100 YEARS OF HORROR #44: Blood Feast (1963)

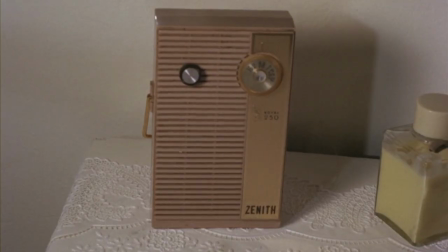[0:03] And now, some tragic local news. We have a report of another murder tonight.
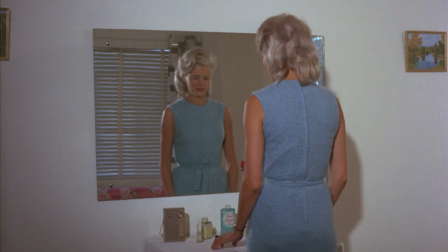[0:09]
The plot of Blood Feast can be summarized very succinctly.
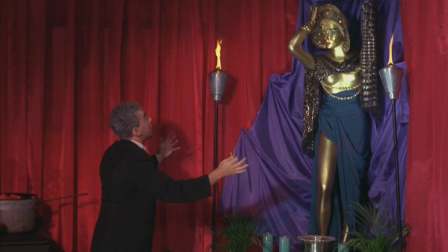[0:12]
In honor of Ishtar, the goddess of love, an Egyptian man slaughters women and harvests certain body parts from each,
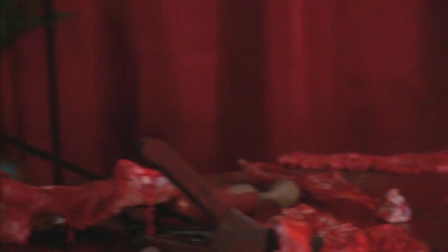[0:19]
which he then collects in the back room of his catering business. Meanwhile, the police try and track him down.
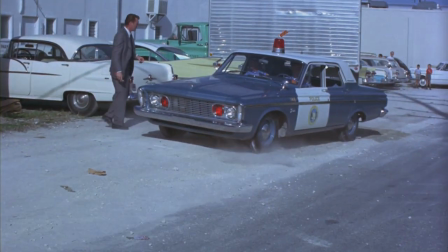[0:25]
Simple as that.
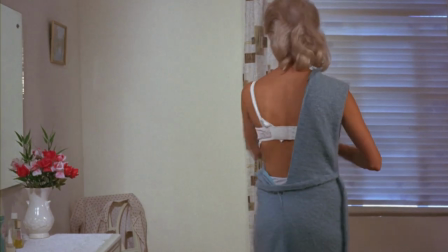[0:28]
Blood Feast might not break the mould with its story piece As soon as every scene starts you can pinpoint exactly how it will end And what the following scene will be
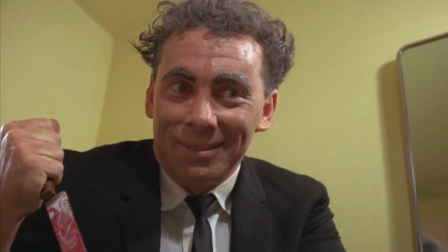[0:37]
There is no mystery to help drive excitement The killer is fully revealed in the opening And his motivations explained just two scenes
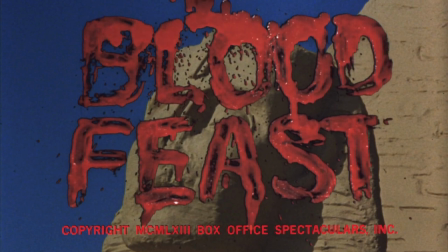[0:44]
later Regardless, Blood Feast remains a milestone of independent American horror Because it gets its bloody kicks elsewhere
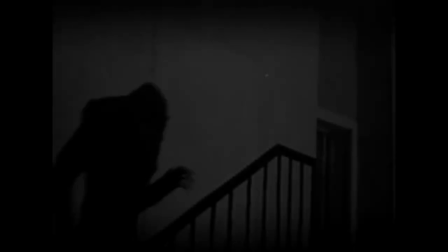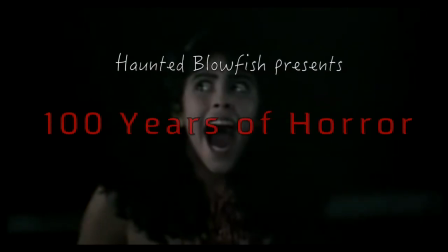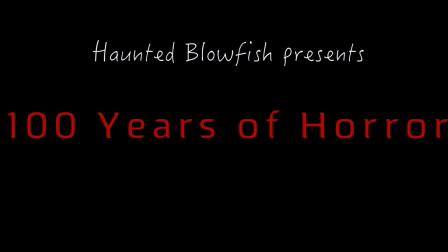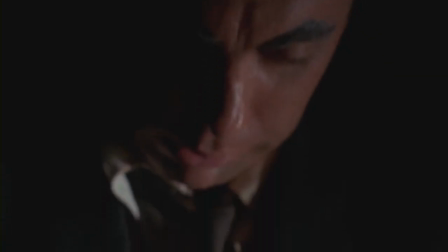[1:11]
Blood Feast is recognised as the first splatter film a sub-genre of movies that exist to unabashedly portray extreme scenes of violence and gore. Director Herschel Gordon Lewis was dissatisfied with the way films were focusing on the aftermath of murders rather than the action itself,
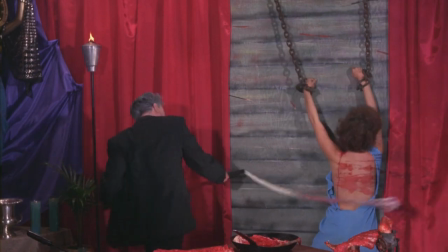[1:27]
and set out to make a motion picture that would remedy the situation. I think it is fair to say Mr. Lewis succeeded.
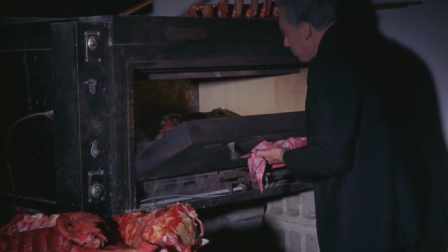[1:36]
Even today some of the visuals had me cancelling my delivery from the local Egyptian food truck.
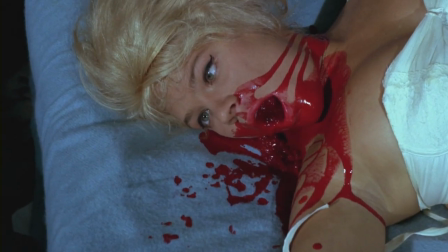[1:41]
The early shot of a woman's hacked-off leg in the bathtub. and a later moment where pulpy blood dribbles from a woman's gaping mouth were the main offenders for me.
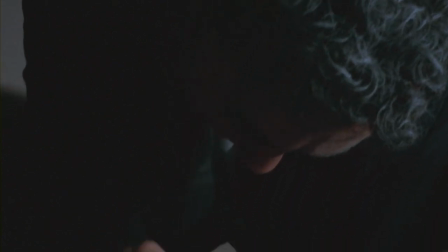[1:50]
The inclusion of real animal organs, such as a massive sheep's tongue,
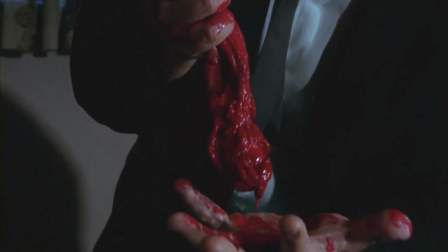[1:55]
combined with the camera's deliberate fascination, produces a queasy effect not commonly found in films of this age.
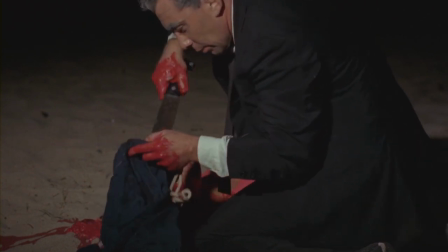[2:02]
To sum it up, it's not at all surprising that it left audiences shocked but eager to see more,
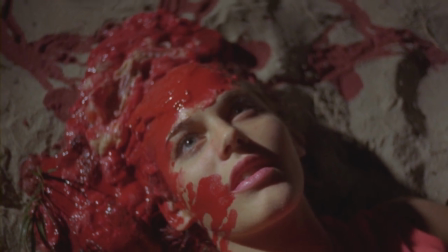[2:08]
and equally not at all surprising that critics found it vulgar and appalling.
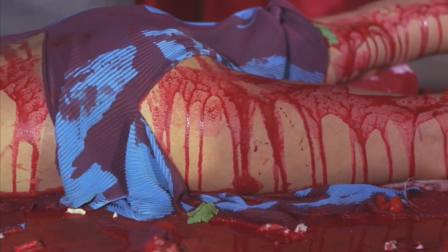[2:13]
Yes, most reviews found Blood Feast to be in very poor taste indeed, but it is obvious that Lewis and his team were just having a bit of fun.
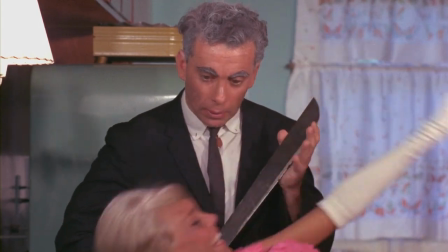[2:21]
A quick film made for a quick buck, a slice of entertainment to take horror fans at one step further.
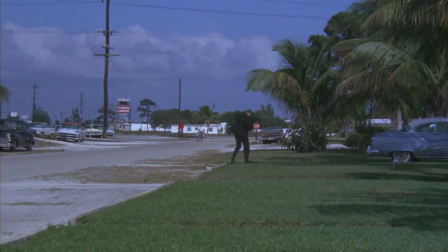[2:28]
Inevitably then, it does all feel very slapdash, and its tiny budget of $24,000 is felt in every flame.
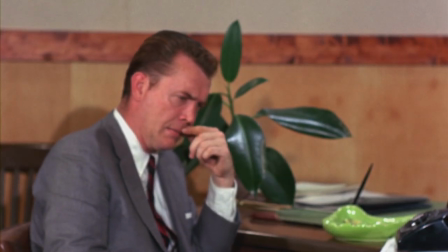[2:36]
Some shots are out of focus, audio levels are all over the place, featuring some horrendous Oh dear,
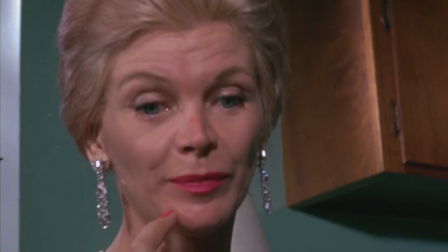[2:43]
forget you'll have these hamburgers for dinner tonight.
Did your man catch him as he ran out?
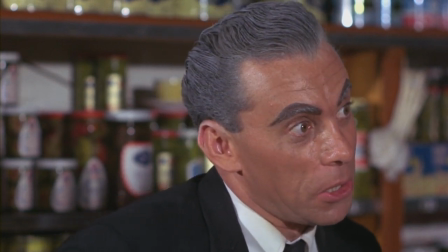[2:51]
Shoddy spray painted hair.
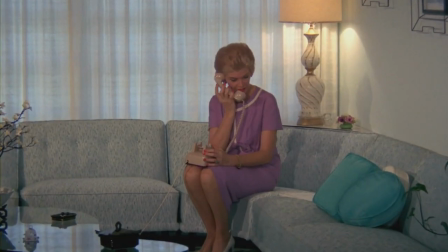[2:54]
Characters act awkwardly to benefit the shot, and other times I'm certain they are reading the script for the first time during the actual take.
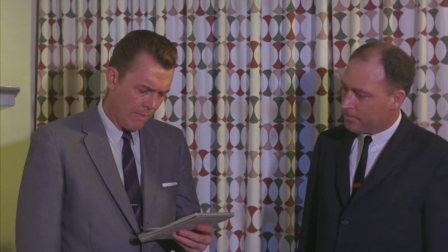[3:01]
Regardless of the fact we've watched the police unfold the entire mystery, that the audience were already informed of first hand,
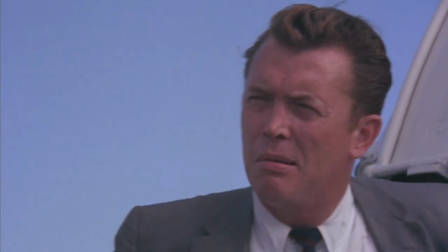[3:07]
they felt it was critical for the cops to recap the whole plot after the climax.
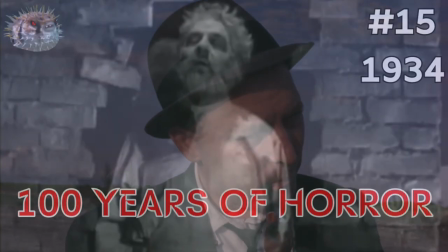[3:12]
Indeed, the acting on display here is of a quality fit for 1934's Maniac.
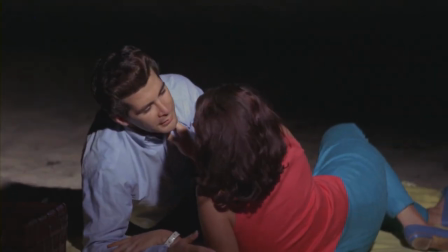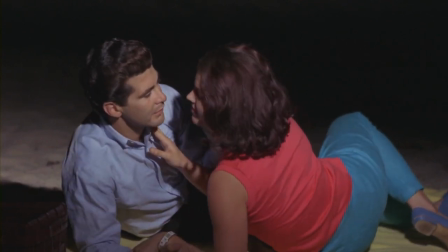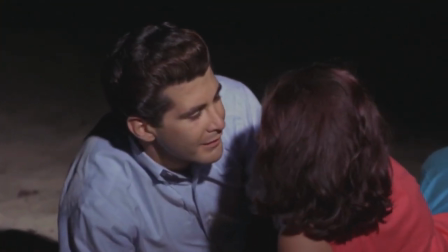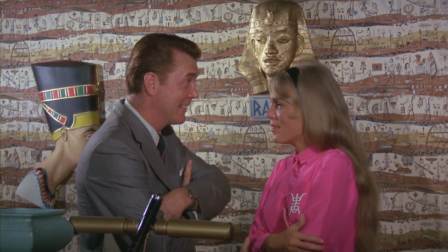[3:34]
The romance between the lead policeman and Playboy star Connie Mason feels
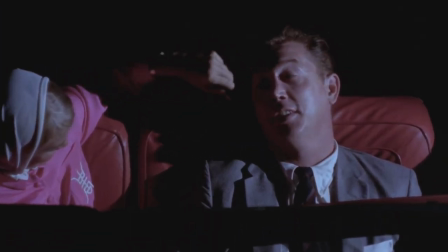[3:39]
cheap and queasy in a very different way and certain scenes of women lounging
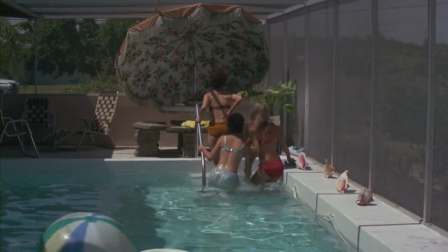[3:45]
in states of undress feel straight out of lewis's previous work as a director of nudie cutie comedies
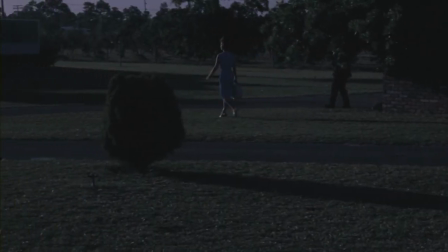[3:50]
the film's murder scenes are not safe either despite being the
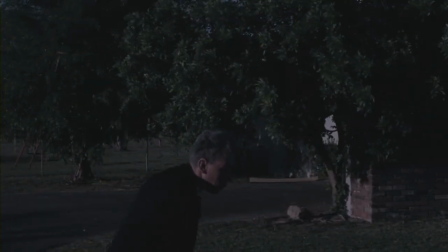[3:55]
main attraction as the lack of impact sounds or groans and screams dampen the overall effect but